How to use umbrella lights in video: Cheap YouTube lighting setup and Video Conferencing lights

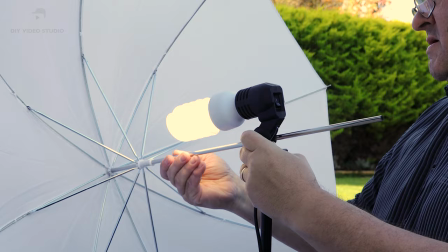4:02 If you are using a white shoot-through umbrella, if the bulb is close to the canopy,
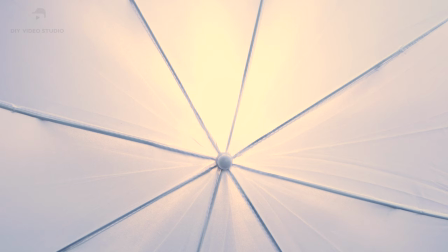4:08 the bulb's light is concentrated on a smaller area of the diffusion material. Instead of the whole umbrella canopy being the light source, most of the light comes from a much smaller area of the canopy at the middle.
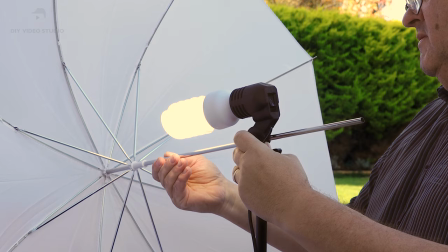4:21 To get the softest light, move the bulb back so the canopy is evenly illuminated.
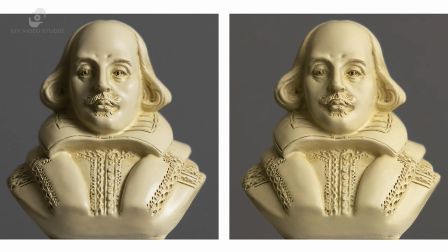4:27 You can see the effect of changing the bulb position on a shoot-through umbrella with these two sample shots. The image on the left had the bulb close to the umbrella canopy, so the shadows are harsher with more contrast.
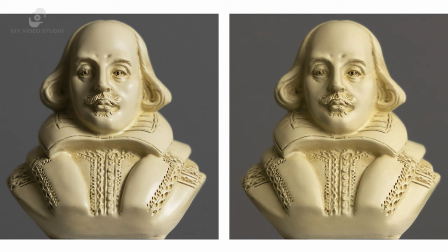4:41 The image on the right had the umbrella bulb further back, so the canopy was evenly illuminated. As a result, the shadows are much softer. With the reflector umbrella, things are a little different.
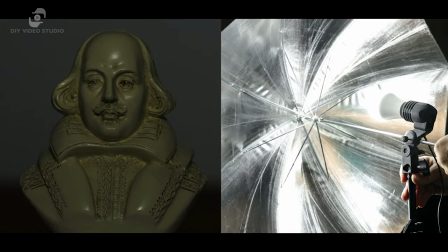4:56 The biggest effect of changing the bulb position is on the brightness of the umbrella light.
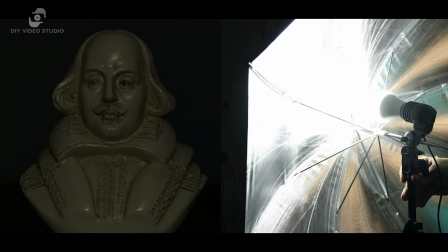5:01 You'll hit a point along the umbrella shaft where the maximum amount of light will be reflected towards your subject. So, before you start filming, always make sure the bulb is in the ideal position on the umbrella shaft. Now you know how to prepare the two types of umbrellas, let's look at using them.
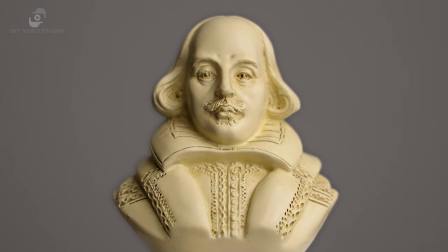5:22 Normally, I'd be the subject in my YouTube videos, but today I'm going to be using William Shakespeare, or a bust of him, as my subject. That's to keep everything consistent shot to shot. The first setup is the one most people start off using for videos and for video conferencing.
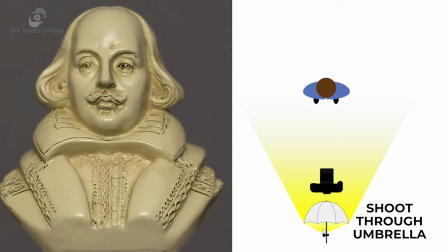5:42 You can use either the white umbrella or the reflective umbrella, it doesn't matter. In this example, I use the shoot-through umbrella and it's behind the camera, a little higher than my subject's head and pointing down at him.
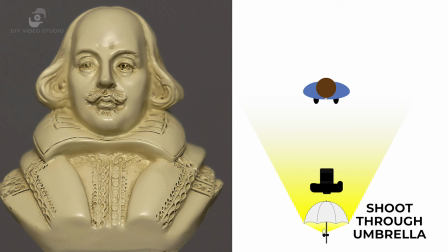5:56 In effect, the light is almost face-on to the subject. This setup is simple.
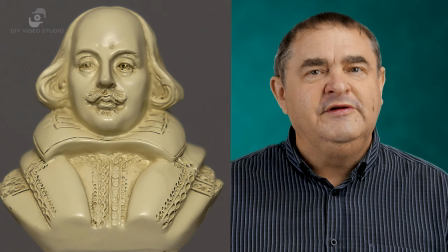6:02 It takes up very little space and it just works, although you will have to decide whether it produces the look that you want. I think the look is a bit one-dimensional. It's a bit flat and because the light is behind the camera, unless you're using a wide-angle lens,
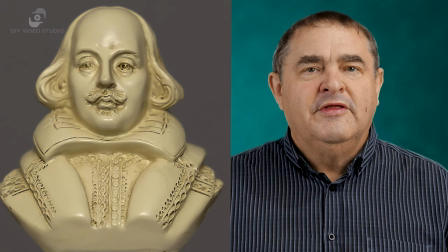6:19 you're losing some of the softness that umbrella light can produce because the light's too far away from the subject.
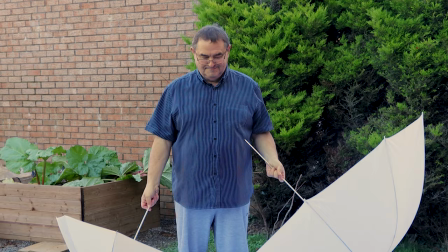6:26 You could use a larger umbrella, of course, and that's what I do when I'm using this setup. A standard umbrella is 33 inches across. I swap that out for a 60-inch umbrella. It's not that much more expensive and with the larger umbrella, you can get those shadows looking a little softer.
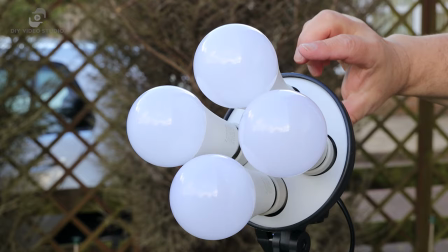6:45 Of course, being a larger umbrella requires more light, so I replace the single bulb holder with one that takes four bulbs. However, you may encounter a problem with this face-on setup if you wear glasses, like I do for reading. It's a problem that's easy to solve, though. Just raise the light up until the reflected glare from the light disappears.
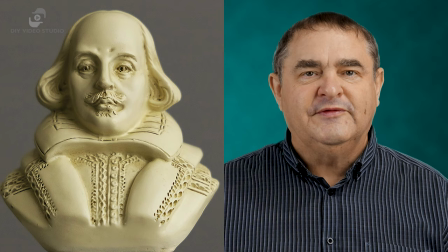7:08 The other solution is to use setup number two. This one gives you more definition to the subject's features, while still taking advantage of the lovely soft light that the umbrella produces. Again, you can choose either a shoot-through umbrella or a reflective umbrella,
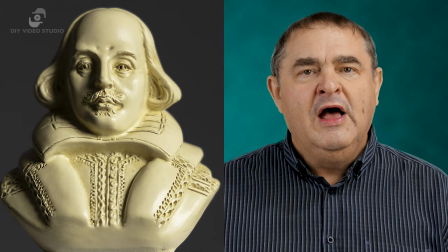7:26 although the reflective umbrella does produce a more dramatic look that's probably better for portrait photography.
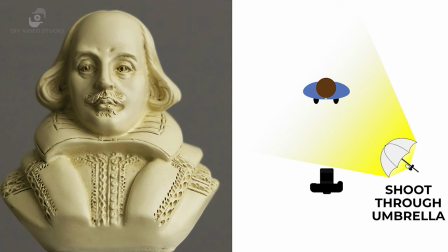7:34 With this setup, start off with the light next to the camera and move the light away from the camera as if you're swinging it out by about 45 degrees and then raise the light above your subject's head height and point it down towards them. If your subject is speaking directly to the camera, it doesn't matter whether you put the umbrella light off to the right or the left of the camera. If you're recording an interview, the setup is a bit different, but that's for another video.